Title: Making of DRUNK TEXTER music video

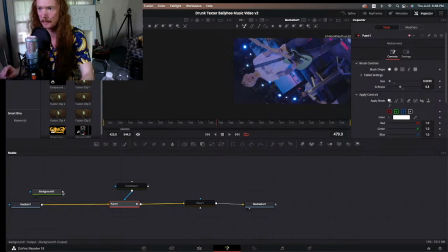Because I try to like, let people know what's going on, and they're really good at letting people know what's going on. But anyway, there's a lot going on. So this video was like, we have to get a music video. Let's make some magic happen. This cool animation was just sort of like something.
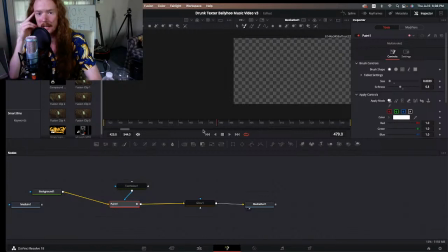Actually, I think Nick, I don't know if Nick from Ballyhoo's in the chat right now. I think he said he was going to join in. But Nick, the bassist from Ballyhoo, actually brought this up on set. I remember I took a little note in my phone because I'm always just taking notes when I'm on set. And he was like, yo, what if we did some cool like animated lines or something? And I was like, man, that'd be pretty sick.
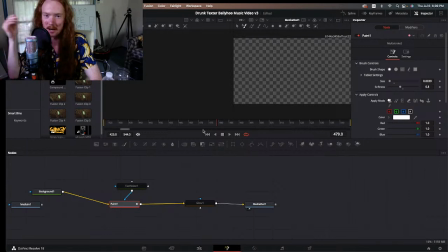And he was like, yeah, man. And then we just didn't talk about it for the rest of the day. And then I remembered when we were editing it, and I was like, oh, yeah, that's right. So it's another interesting element to the video, right? Just to kind of make it stand out. So I drew the lines, and I added this glow. I don't know if you guys can see it on live. It looks like you can. This little pink glow is just another filter.
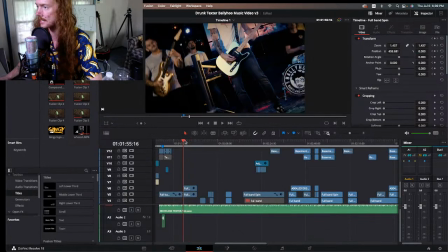And then this gets composited on top of the final shot.
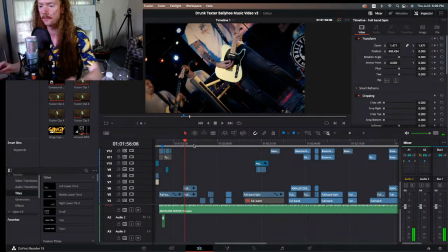And so I just did this as many times as I wanted. Like I sprinkled it throughout the video. I didn't want to get too extreme with it because there's a lot of other visual things going on.
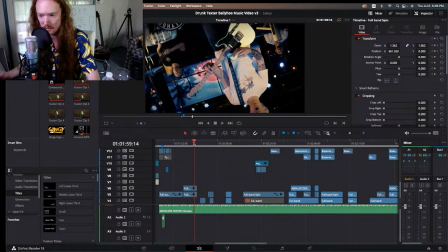But it's another thing just to kind of make it fun to watch. I mean, music videos is just should be visually fun. That's the whole point of a music video, Sometimes you got to tell a story, and sometimes it's just about the vibes, man.
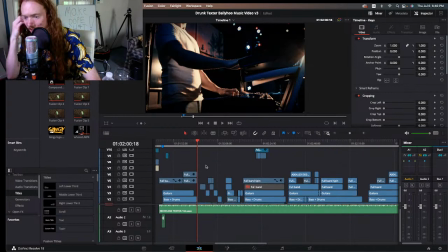And I love capturing vibes. The best stuff is the stuff that just happens. Amen. Dude, I mean, the Harbor Boys, like, I'm not just saying this because Cody's in the chat, but the Harbor Boys, that's what we're all about. so much stuff just kind of happens, like whether it's,
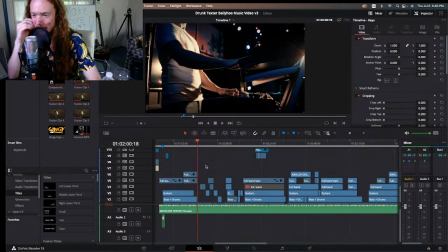accidental, whatever. It's going to be as organic as possible. Exactly, Scott.
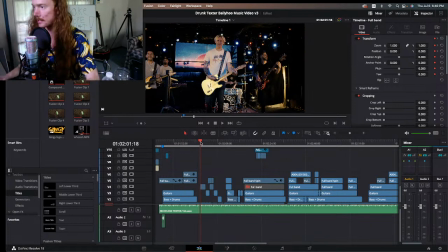Yeah, I mean, whenever you're working on a music video, you want it to feel organic, right? So then we go to a bunch of random like close-ups.
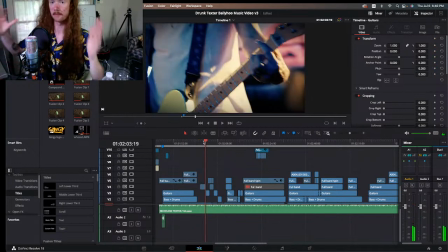The way we shot this is in this main room here. We added the backdrop on the LED wall. We lit it, made it look really nice, vibes it out. We added a little bit of haze to kind of smoke out the room a little bit. I don't know if you guys can kind of see or not, but there is like this light haze on some of the shots. And what's nice about that is it adds texture to the frame.
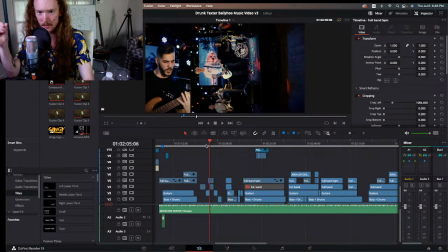And shout out Poe from Zen West. He actually had a hazer just hooked up at the venue. And I like using a hazer whenever I can because it adds texture. Hey, we got Wayne the Boat Guy in the chat. Shout out Wayne the Boat Guy. If you guys like boats, check out his channel later.
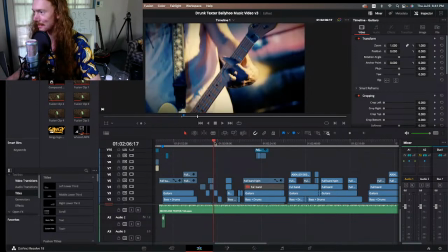Or want to learn about boats. Yeah, so there's some close-ups, there's some wides.
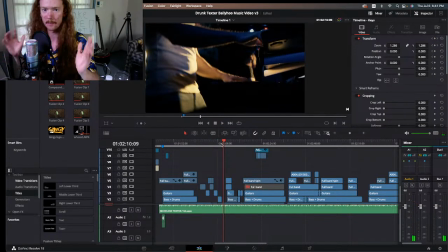I tend to like want to focus on each band member and really cut between them because every member of Ballyhoo is important to the sound and the look of the band.
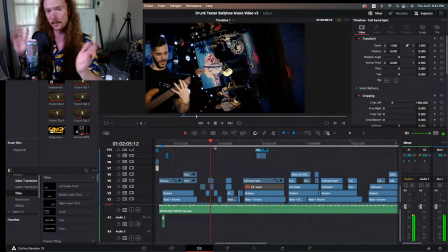You know, so I really want to do a good job of showing like a close-up of each member. And then I did this split screen thing.
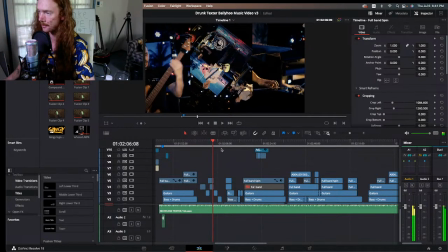And this is kind of like a style that I've adopted through making the Instagram and TikTok recaps for Ballyhoo. Last year I was touring with them a lot. And I found that like making a video work for YouTube or Facebook, it looks really good horizontally.
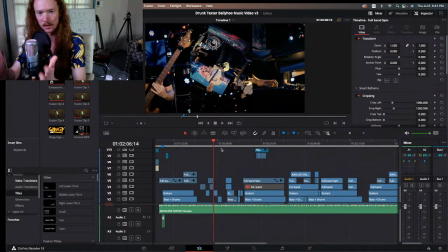TikTok and Instagram is better vertically, right? And these things are always changing. But doing this cool little split look here is nice because you can just shrink into that middle section, this middle section here, and you can have your vertical snippet. You don't have to show the edges. But if you see the horizontal and see the full video, you get a little bit of extra content, which is nice.
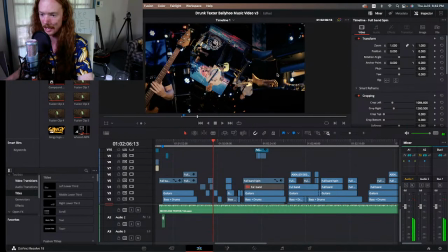And it's also just a visual style that I try to like adapt to a lot of my work. I think I've had people tell me they like when I do that, so I do that a lot.
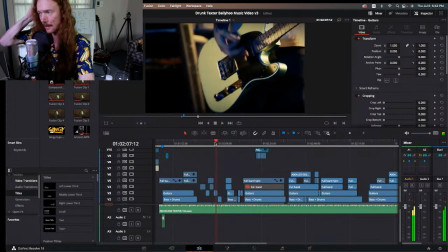Yeah, the close-ups, I put this lens on my camera, just real sharp. It's real close, real shallow depth of field.
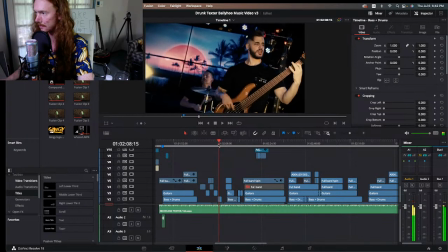Right. Nick's looking good. His hair was looking great that day.
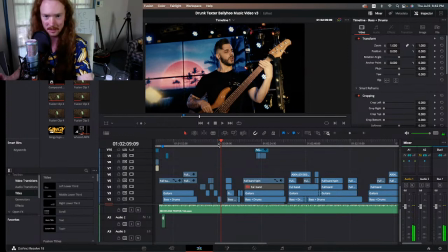He just fucking rolls out of the fucking bus just looking great every time. And I'm like, Nick, you have like this youthful vibe to you that I hope to have.
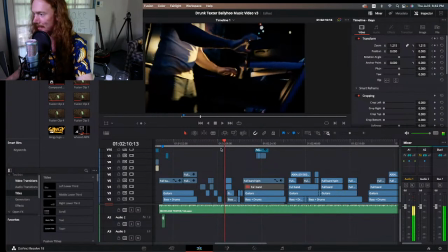And then, yeah, Scott rocking the keys, yada, yada. Let's fast forward a little bit.
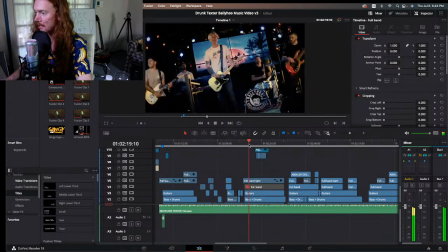It's pretty much the same stuff. I like to let things simmer a little bit.